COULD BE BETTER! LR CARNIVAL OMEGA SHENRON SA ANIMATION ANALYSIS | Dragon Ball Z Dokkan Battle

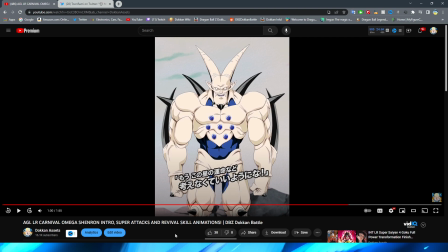(32:50)
I've seen Dokkan take stuff from the anime and expand upon it and make it better. I kind of wish they would have done that for this, but oh well, bygones will be bygones. This is quite literally just a revival skill, so you're only going to see it once a match, and you don't even die in Dokkan Battle these days anyway, because you have 1,000,000 HP at this point,
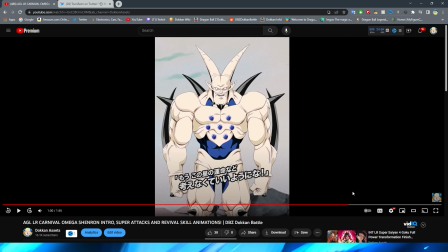(33:08)
so it's not that big of a deal. But it is definitely the least strong out of all of the animations. I also never noticed Omega has a heart on the bottom of his chest. That's kind of interesting.
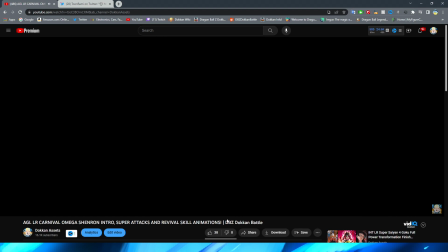(33:18)
Anyway, finally, we move on to the active skill for Omega.
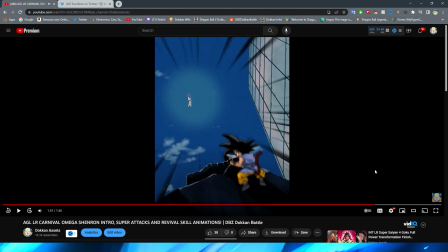(33:24)
Of course, this is a pretty iconic Omega Shenron attack, especially for those of us who play Dokkan, because this is literally the boy STR Omega.
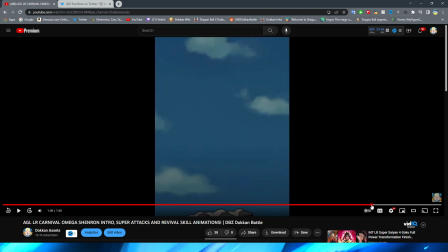(33:33)
That's, you know, what the card is based off of. It's based off the scene. I will say, for the little bit of the hand raise, I do kind of wish there was a couple more frames in between that.
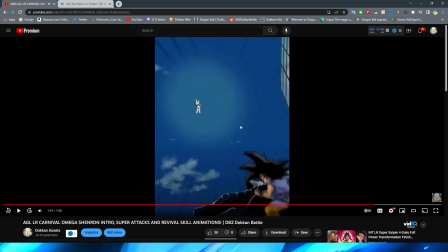(33:40)
I feel like the beginning and the end do a really good job,
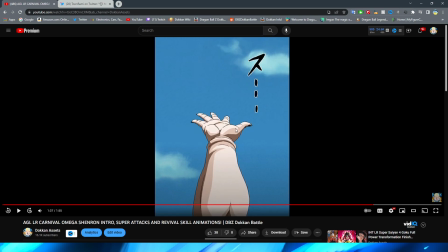(33:44)
but the kind of middle of it, I feel like is just a little bit lackluster, right?
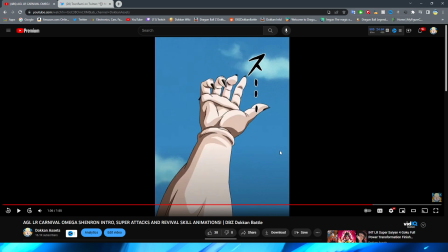(33:50)
Because this part looks fine. I kind of wish there was just a little bit in between that. That's definitely more of a nitpick, though, for sure.
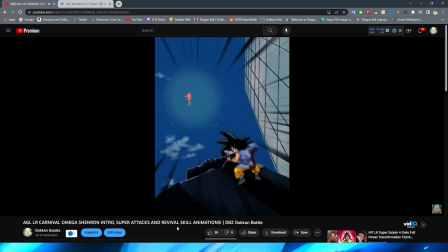(33:55)
But we have this very cool shot of the zoom out where the energy begins to form above Omega.
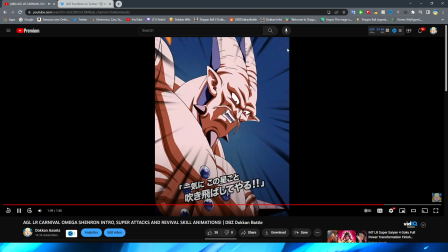(34:02)
And you have this very cool zoom in shot for the active skill of Omega talking. You can actually see too the little bits of the fire that are kind of poking in at the top there. And obviously the background's getting a little bit more red and flashing red, because obviously the energy above Omega is colored red.
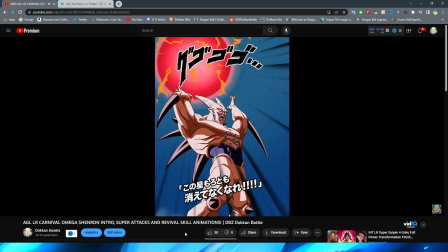(34:17)
So that's a pretty cool little detail. This very, very cool shot right here. Now, this shot is really disappointing here,
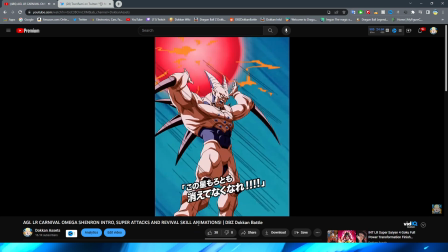(34:26)
because they just kind of cut a bunch of corners.
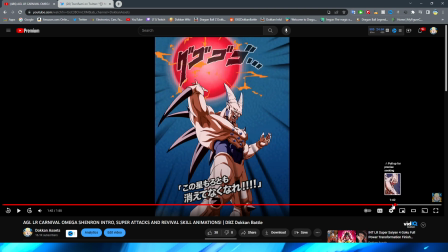(34:31)
I feel like it's so weird to me, because like this shot looks pretty good, right? With Omega standing over and holding the ball. Him lifting his hand up like that, right? That looks fine. I think that that's animated pretty nicely. But then we have Omega readying to throw the funny attack.
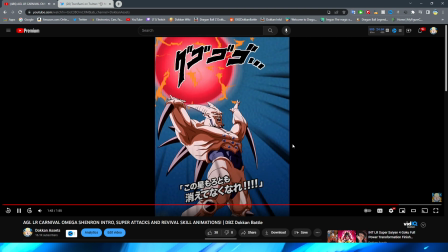(34:51)
And it is where he expands his hands. Where is it?
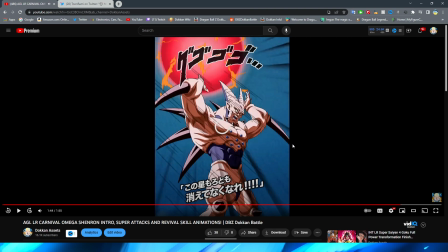(34:56)
Bam, right? He's about to throw it. Looks pretty nicely animated, right? Let's go back a little bit.
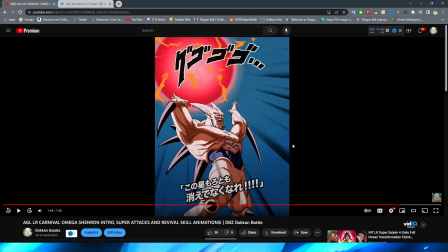(35:01)
YouTube buffering kind of killed me there. He's leaning forward a little bit, and it's kind of sharp, but, you know, it's okay.
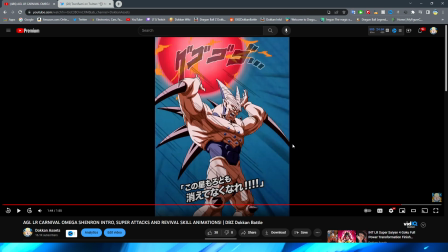(35:06)
And then, where is the frame I'm looking for here?
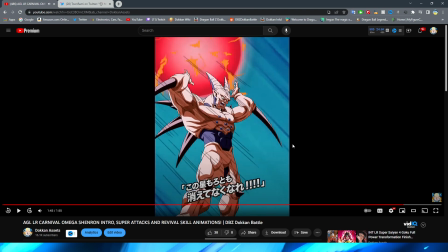(35:13)
Did I pass it? I don't think so. Yeah, they have this little bit of the shot, right, where he's kind of sitting on it, because obviously they got to let the boy talk. Maybe it's not actually as bad as I thought it was. I don't know. I guess here is basically what I was thinking of.
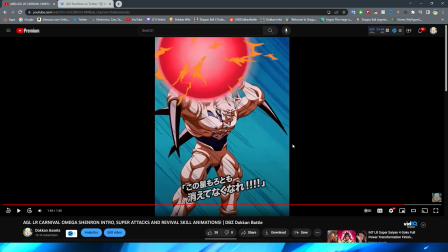(35:27)
I kind of wish they did a little bit more in between movement, because I did notice this when I watched the active skill for the first time.
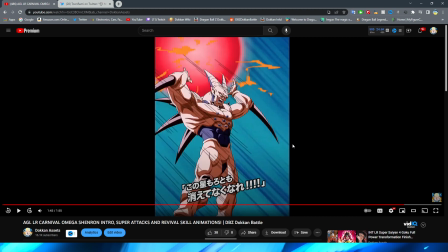(35:32)
But I suppose watching it again, it's not too bad. But again, as I always say, everything could always be improved upon. And that's also why I like doing these animation analysis videos, because I'd rather look at these animations in a deep dive to really decide whether I like them or not, and not just on the initial viewing,
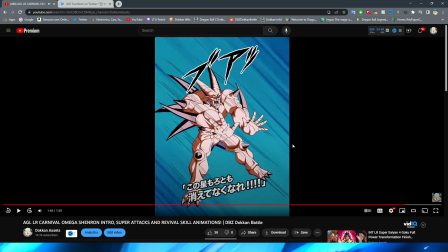(35:48)
right? But anyway, we have the throw. I will say they do a pretty good job of covering up the change here, because they do the funny by covering it up with the key blast, right?
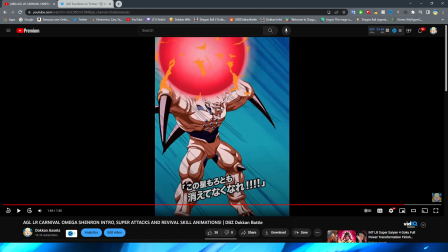(36:01)
Because you don't notice Omega's pose change, right? Obviously throwing it in front of him, right?
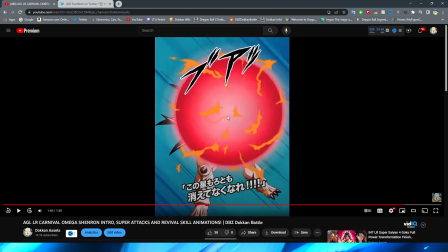(36:05)
It immediately changes because your eyes are focused on the ball flying forward, and then obviously Omega with his hands out.
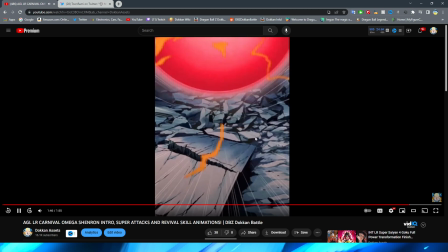(36:11)
This shot looks really good. I love the lighting effects done here. It's kind of weird how Omega's head looks there. But regardless, the ball flying down, it looks pretty cool with a little spiral effect.
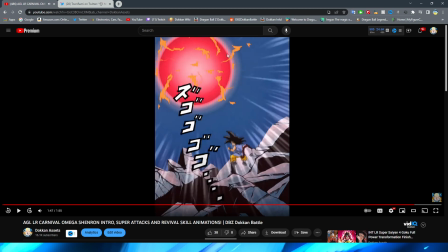(36:20)
Obviously expanding. A very good job on the key blast, by the way. It looks very dynamic, and I love the little like fire bits shooting out there.
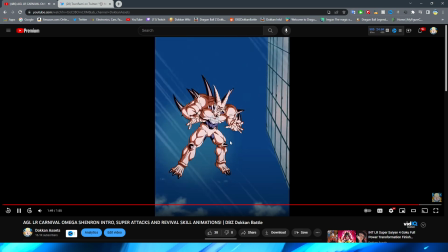(36:26)
Pretty cool. Obviously getting hit by the enemy. So this part too, right?
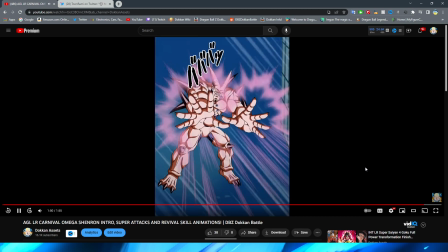(36:34)
It's not too bad, I will say.
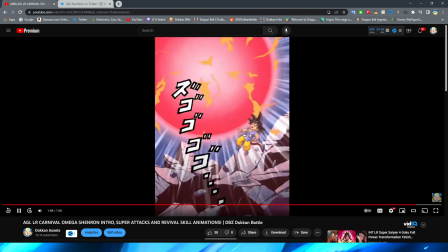(36:36)
It is a little bit weird, first of all, the first little thing here, when Omega does like this kind of jarring pose change right there where he pulls his hands back.
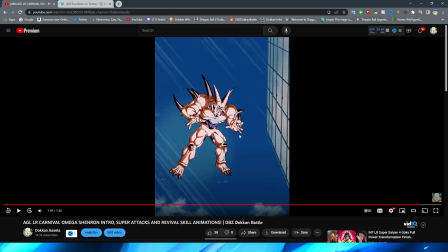(36:45)
I feel like they could have just animated that a little bit more. Like, it's such a simple thing to just kind of have his hands go back a little bit more, because when he juts them forward, it feels a lot more appropriate to kind of cut it there.